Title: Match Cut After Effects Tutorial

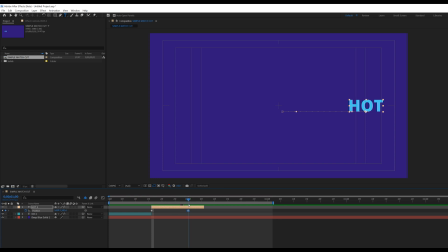(4:02)
this this what i have eyes then alt continues to pick it up from here so let me just play this this is what i have so just ice coming from left to the center and then hot takes over and goes there so how do we achieve that same match code that i did
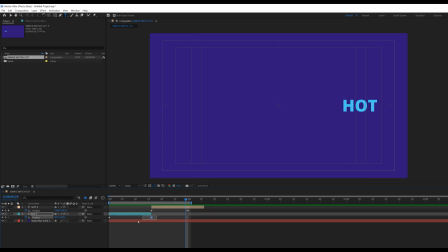(4:18)
in the previous ones basically all you need to do press u is still the same ease but you are going to tweak it differently i liked this
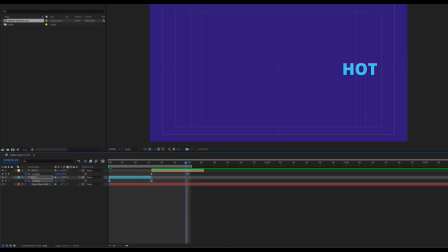(4:27)
go to keyframe assistant then do easy ease and then go to the graph editor and then look at the graph so i'm just going to tweak it in a way that the ends will be the fastest so i'm going to ally this and i'm just going to drag this to the side like this
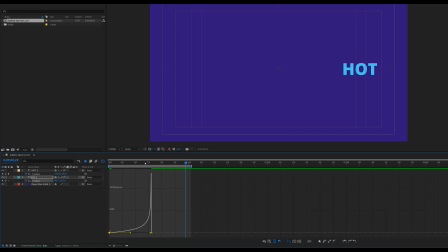(4:42)
and i'm just going to take this to this point so the fastest part of this animation will be at the end so it's going to look like it's slamming towards towards the door or something right and that's that's like the technique and for this one i apply easy ease
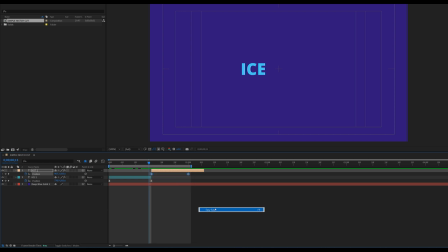(4:58)
same technique and i'm going to go to my graph editor and then at this point i'm just going to make sure the fastest is at this point i like this then take this here so by the time i play this now you'll see
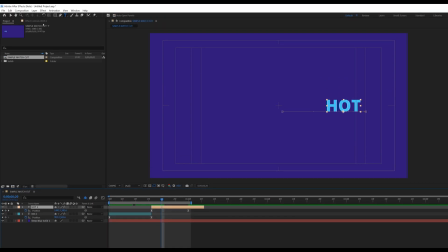(5:12)
the difference so let me change the color of this to so if i play this now can see still the same technique right so you can either split it or you can have two different layers but then make
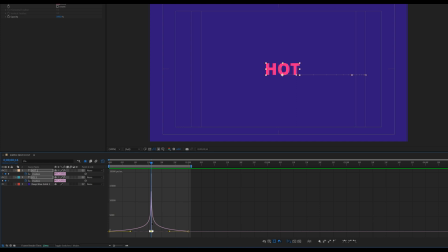(5:27)
sure that the curve at this point is at its peak the movement is at its peak at this point so if i select just this alone you'll see this and if i select just this you see this so that's the major technique so let me show you how you can actually make it
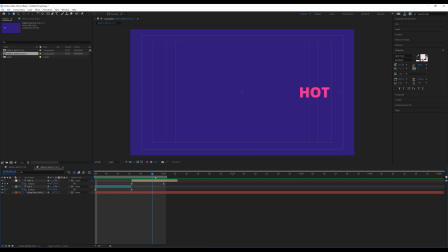(5:44)
more interesting so here we have still the same animation right but this time around i would like to separate the
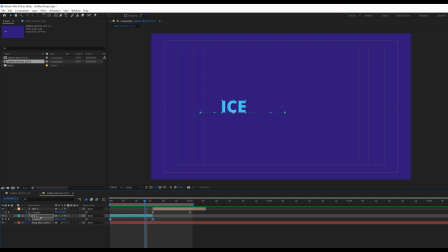(5:53)
dimensions because we are just making use of the x axis so i'm just going to come here for the first word here which is ice i'm going to right click and separate dimensions
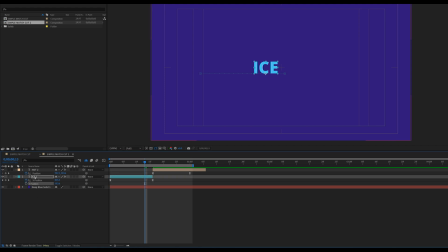(6:01)
and i'm not making use of the y axis so i'm just going to check that do the same thing for the odds separate dimensions and check that so let me just rename this correctly so
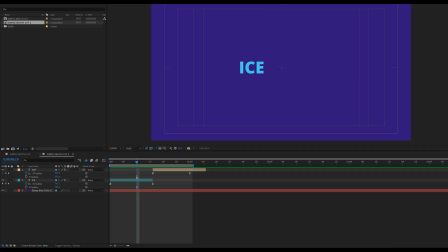(6:14)
in this we are going to making use of some animation principles basically to anticipate and overshoot to really really sell the transition okay that's what we're going to do so the very first i'd like to do i think i would like to stretch this to one second first so that you can really
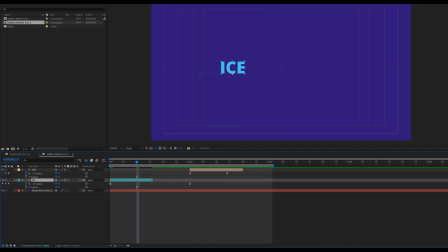(6:28)
see what we are doing then i'm just going to drag this here then drag this here and i'm just going to stretch this and i'm going to stretch this to this point so we now have this so it's now one seconds longer so this is not making so much sense right now i'm
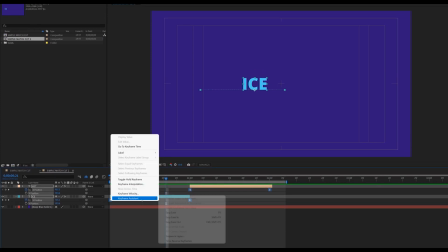(6:44)
just going to easy everything so i'm going to right click keep on my assistant easy easy so everything now is on easy now let me
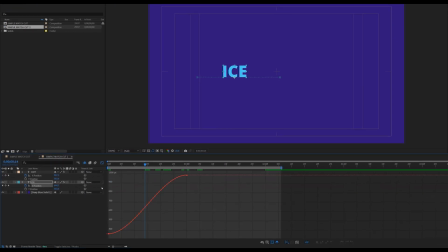(6:51)
focus on the first one right click on this i go to my graph editor i'm going to move from my this is my speed graph so i'm going to move to my value graph if you don't know how to use value graph maybe this could be like a simple crash course on how to use value graph
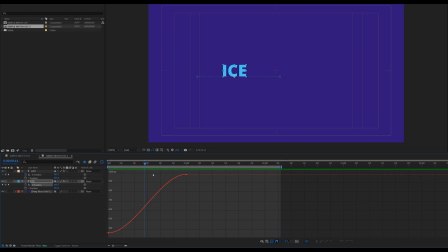(7:05)
needs getting used to if you're actually used to using speed graph but for this particular i'm going to be using value graph what i would like to do is i'll just i like this the beginning part and i will just stretch this down so what this curve does is to actually play
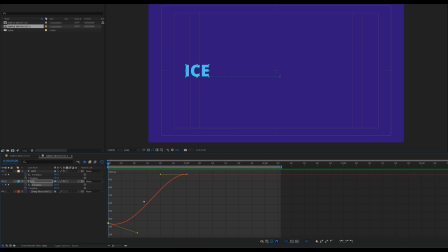(7:20)
with the value change the values as you tweak the curve unlike speed where you are just changing the speed value curve make sure you play with the value by me dragging this down that means the value is going to change can you see that the this is actually moving backward that's
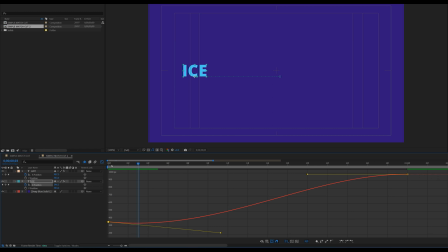(7:36)
because this if you can see this let me zoom in some more so you can see that the curve is actually going downward first before it goes up so that's why i'm having that opposite movement for so i made it more obvious now so you can see it's moving back first
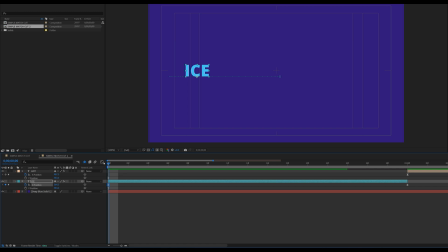(7:51)
and then it's going to go to the position so that's how we are going to work with this so let me just zoom out a little bit so i'm
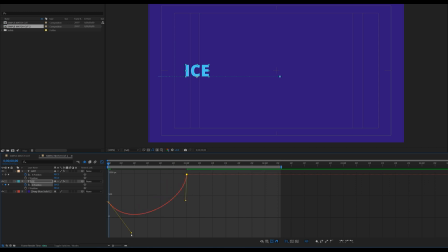(7:59)
just going to take this end and then drag it down like this and let me actually reduce this a little bit okay and this will just give us some anticipation right if i play this now can you see that so let me make sure you can't see this yet right so if i
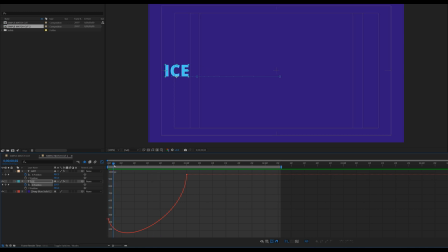(8:14)
play this it's not exactly smooth yet but let me make it smooth now exactly something like this yeah it just goes down a little bit can you see that it's below the 300 value mark here and then at this point the curve here is suggesting that it's going to be moving really really
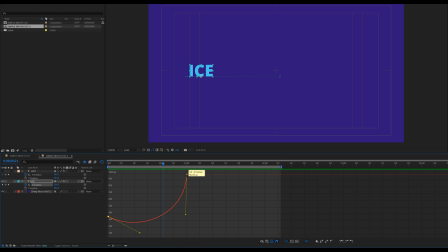(8:32)
fast so just like you see that step for speed is almost the same if not the same with the value graph so this is showing that when it's having this sharp edge here it's showing that it's going to be moving really really fast and that's why we have that fast movement towards the
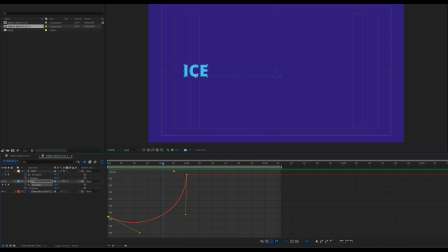(8:48)
end so before you start moving it just moves back a little bit and then push forward now i'm going to go straight to my odds i'm going to activate that go straight to this let me put let me trim my work area to this point and if i play this is what i have very boring so i'm going to align this go to my graph editor
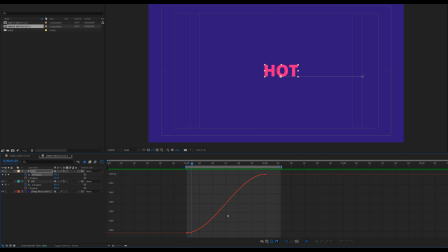(9:07)
and make sure that usually my x axis is selected and for this i'm going to do something different almost opposite of what it is that i did there so this i'm just going to make sure this is steep like this so that from the beginning it's going to be running really really fast and then towards the end i'll just do something like this
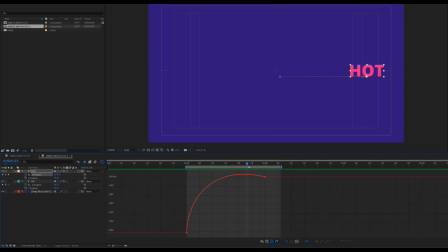(9:24)
right if i play this and this is what i have sometimes it might get really tricky right because it's not really giving the absolute movement that i like so what i would like to do is to create another keyframe here maybe at this point where it's overshooting i hold down ctrl and click that and then i'll just try and reduce this a little bit
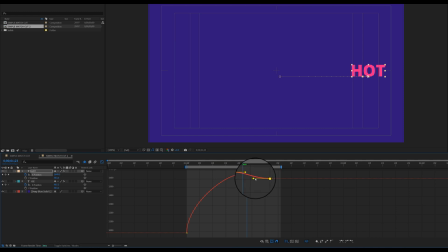(9:44)
and then i'll drag this down so i can have my ease towards the end so let me see let's play this maybe i can make this faster like this
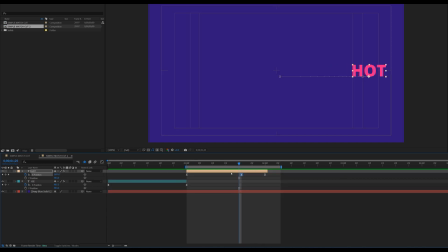(9:59)
yeah i think i'm pretty satisfied with that so if i combine these two now this is what i have so with a little bit of tweaking you can actually still make it more smooth maybe this should come in earlier so let's see you can keep tweaking until you get something really really smooth
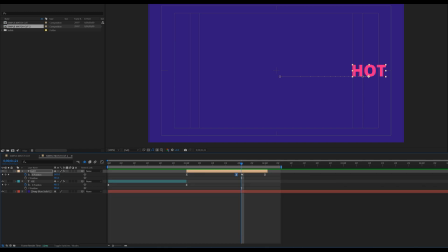(10:18)
and you don't have to do this with value graph right this does the way i like to do it you can actually do it with speed graph if you know how to control it but i just want to show you guys something really different with a little bit of anticipation and overshoot you can actually get something really really cool maybe i should just try and adjust this some more so let me
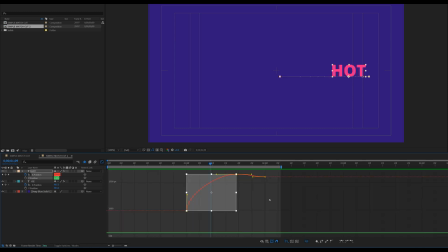(10:36)
adjust this some more until i'm pretty satisfied with it so let's see yes
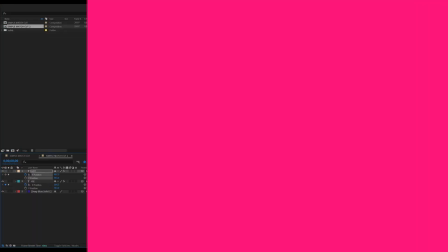(10:46)
i'm cool now so with a little bit of anticipation and overshoot you can really really sell this seamless transition so
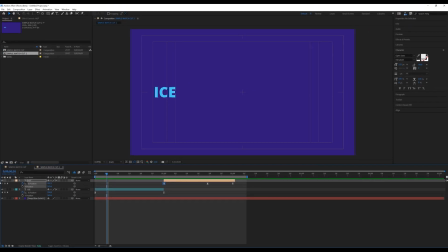(10:53)
let me show you guys some other things you can really do to really really still sell it really well so if we look at this now can you see what i did is to add some more elements to really really sell the transition so this is how you can actually keep developing more
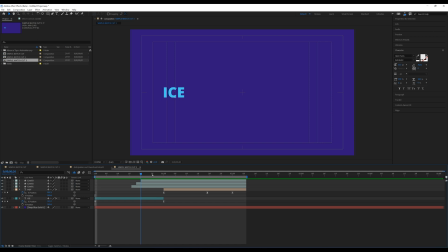(11:08)
and more to actually really have a really good match cut so i'll also keep showing you more things to do with this so
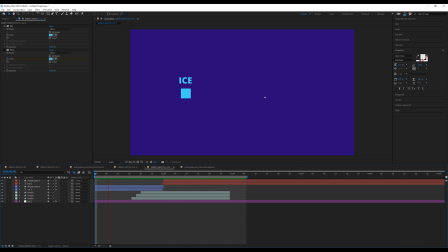(11:16)
we've actually added more elements to this right now what we're about to do right now is to actually make it more fun to set that illusion through the match code and that's what i'm about to do basically if i go to the word eyes you can see that it's just there so one thing we can do
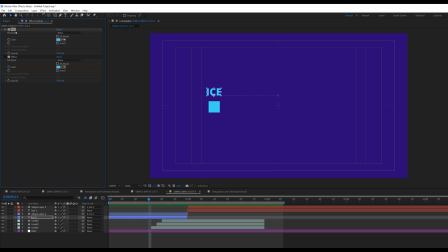(11:30)
is right now i'm going to i have these two effects here one is animated one is not and the one is animated is not checked so what i'll do is i'll delete this and then i'll activate this and what i've done to this is if i press you is animated the text in a way that it will start transforming
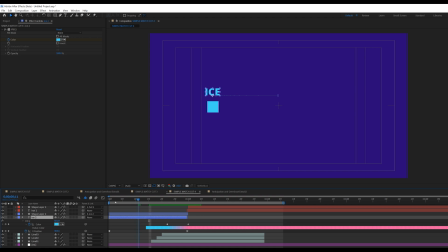(11:46)
to the other color and then switches so if i play this right it's very subtle but it's actually selling